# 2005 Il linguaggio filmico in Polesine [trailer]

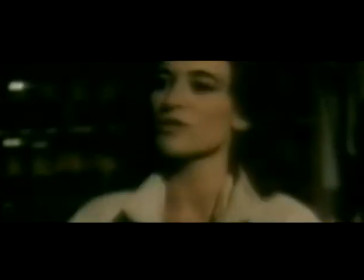(0:21) Pubblico. Schermo. Proiezione privata o può assistere chiunque? Chiunque. Questa scena l'ho girata con un bambino tale quale a me da piccolo.
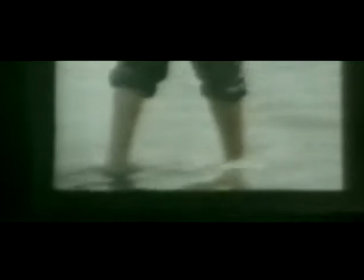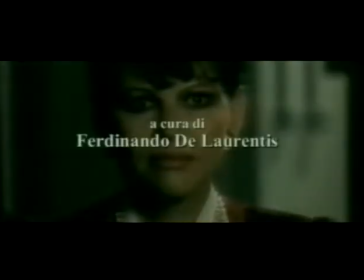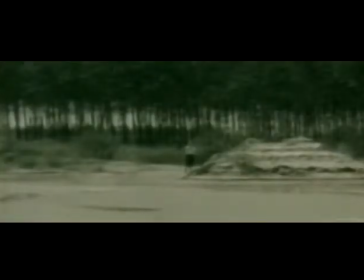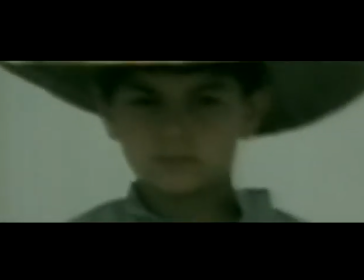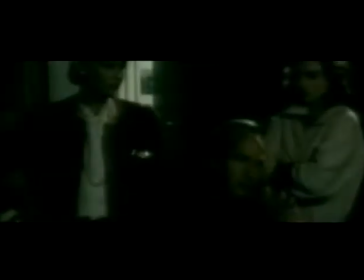(1:08) Ecco, diciamo che il Po è come l'amore. Scorre.
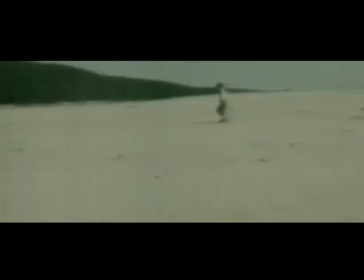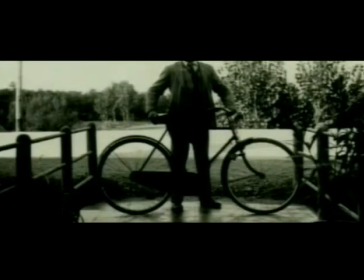(1:22)
Siamo agli inizi del 1900.
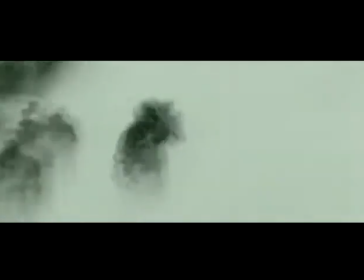(1:25)
Ciclisti, dopo aver attraversato il Po a Santa Maria Maddalena, percorrono le strade polesane durante i primi giri d'Italia.
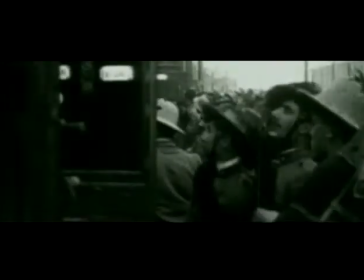(1:33)
Era l'avvenimento documentato dalle immagini cinematografiche che incuriosiva e affascinava lo spettatore di quegli anni.
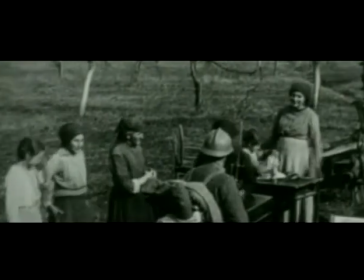(1:40)
La prima sala cinematografica polesana risale al 1915
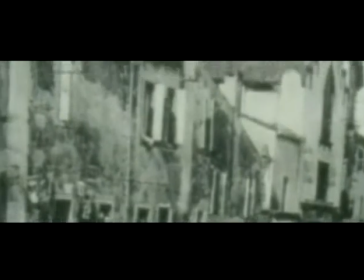(1:45)
e fu ricavata dal riadattamento della vecchia chiesa degli orfani a Rovigo.
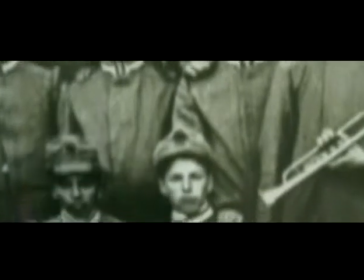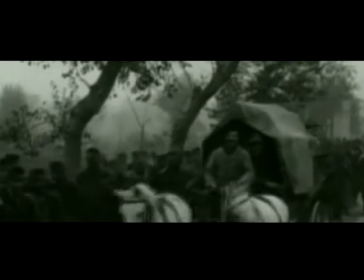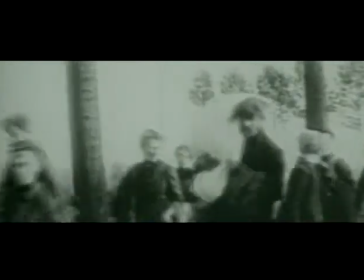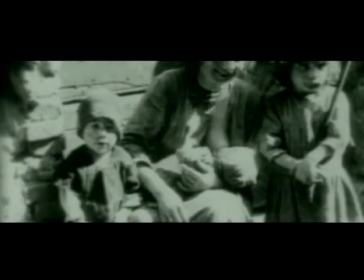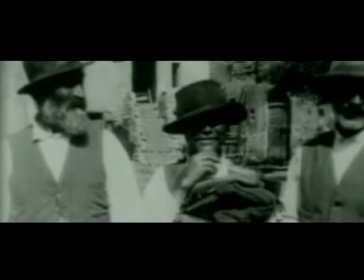(2:11)
Nel giro di nemmeno dieci anni,
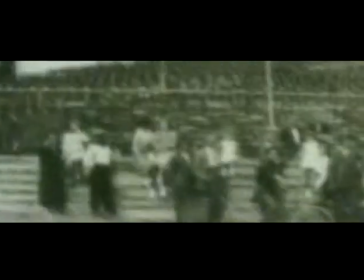(2:14)
gli spettacoli cinematografici ottenevano sempre più successo di pubblico e a metà degli anni 20 si diffusero anche in provincia.
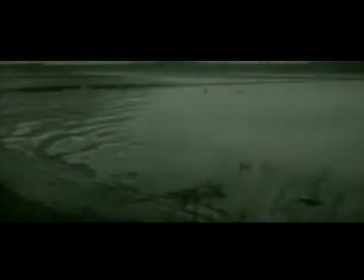(2:22)
Sul Po e sul suo Delta si svolge la maggior parte della produzione documentaristica negli anni 40.
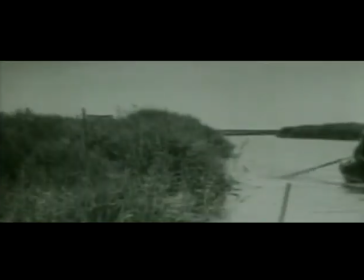(2:28)
Il Delta fino allora era pressoché sconosciuto agli stessi polesani e si compariva in opere di carattere culturale.
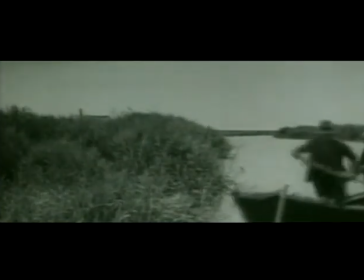(2:34)
Ciò veniva nei limiti delle illustrazioni di un epidermico folklore al di fuori di una serie di
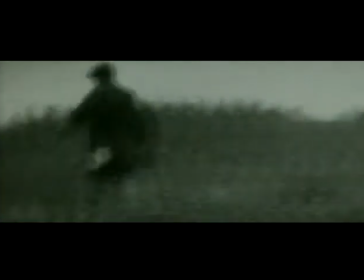(2:39)
impegnativa analisi del problema umano e dei connotati sociali del Delta Padano.
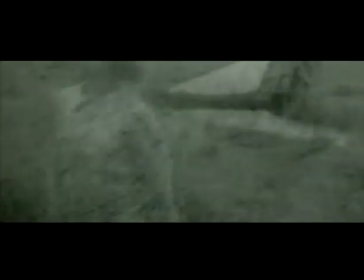(2:45)
Precedentemente in Italia tutti i film venivano fatti negli studi, fino a quando, nel 1942, Lucchino Visconti girò Ossessione.
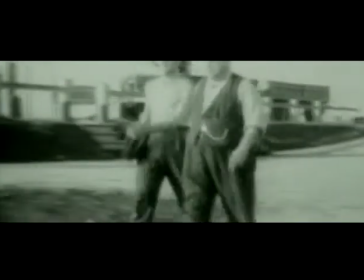(2:53)
Il film si doveva intitolare Palude, solo più tardi avrà il titolo di Ossessione.
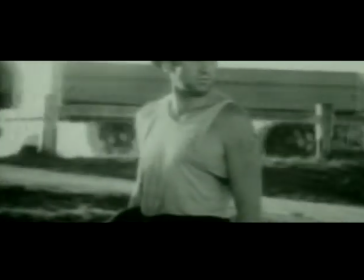(2:58)
Il regista aveva scelto una nebbiosa provincia per far vivere i suoi personaggi che recitavano,
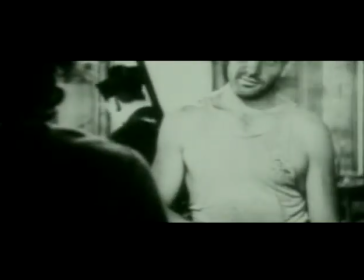(3:03)
forse per la prima volta nel cinema italiano, ruoli della vita di ogni giorno.
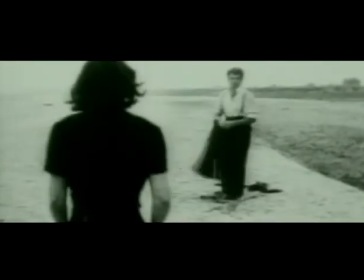(3:09)
Visconti ambientò la storia tratta dal postino Suona sempre due volte di James Cain, nelle zone del Po. Quel paesaggio avrebbe fornito una collocazione autentica ai personaggi, ma avrebbe al contempo contribuito a dare forza allusiva alle tinte forti del racconto.
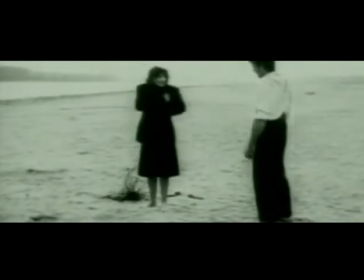(3:25)
Le due anime di Visconti, quella realista e quella melodrammatica, convivevano bene già in questo film.
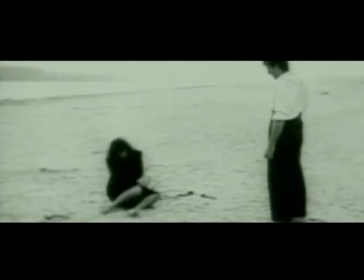(3:31)
Quegli sfondi, non più inerti, adempiono funzioni non univoche,
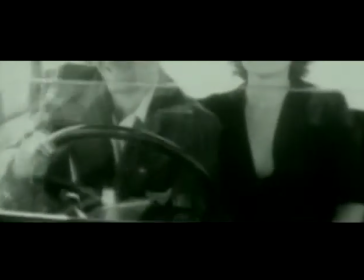(3:36)
danno il senso di chiusura e di mutamento imploso che costituisce la premessa allo sviluppo tragico della vicenda.
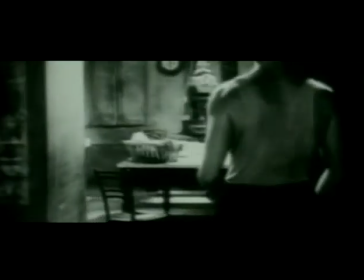(3:43)
Soprattutto il paesaggio, in particolare al rapporto tra esterni ed interni, è affidata alla scansione in blocchi dell'opera.
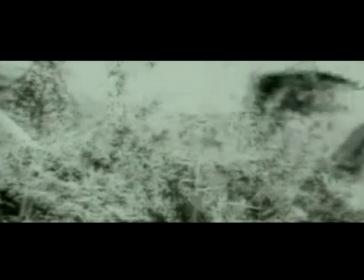(3:50)
Poche opere come questa dimostrano la veridicità e seguono una clamorosa rottura col cinema di regime,
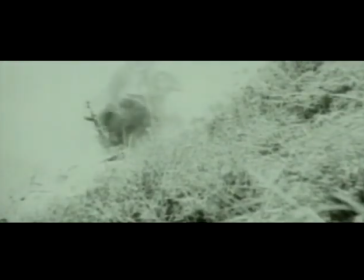(3:56)
dando origine al nuovo termine di neorealismo.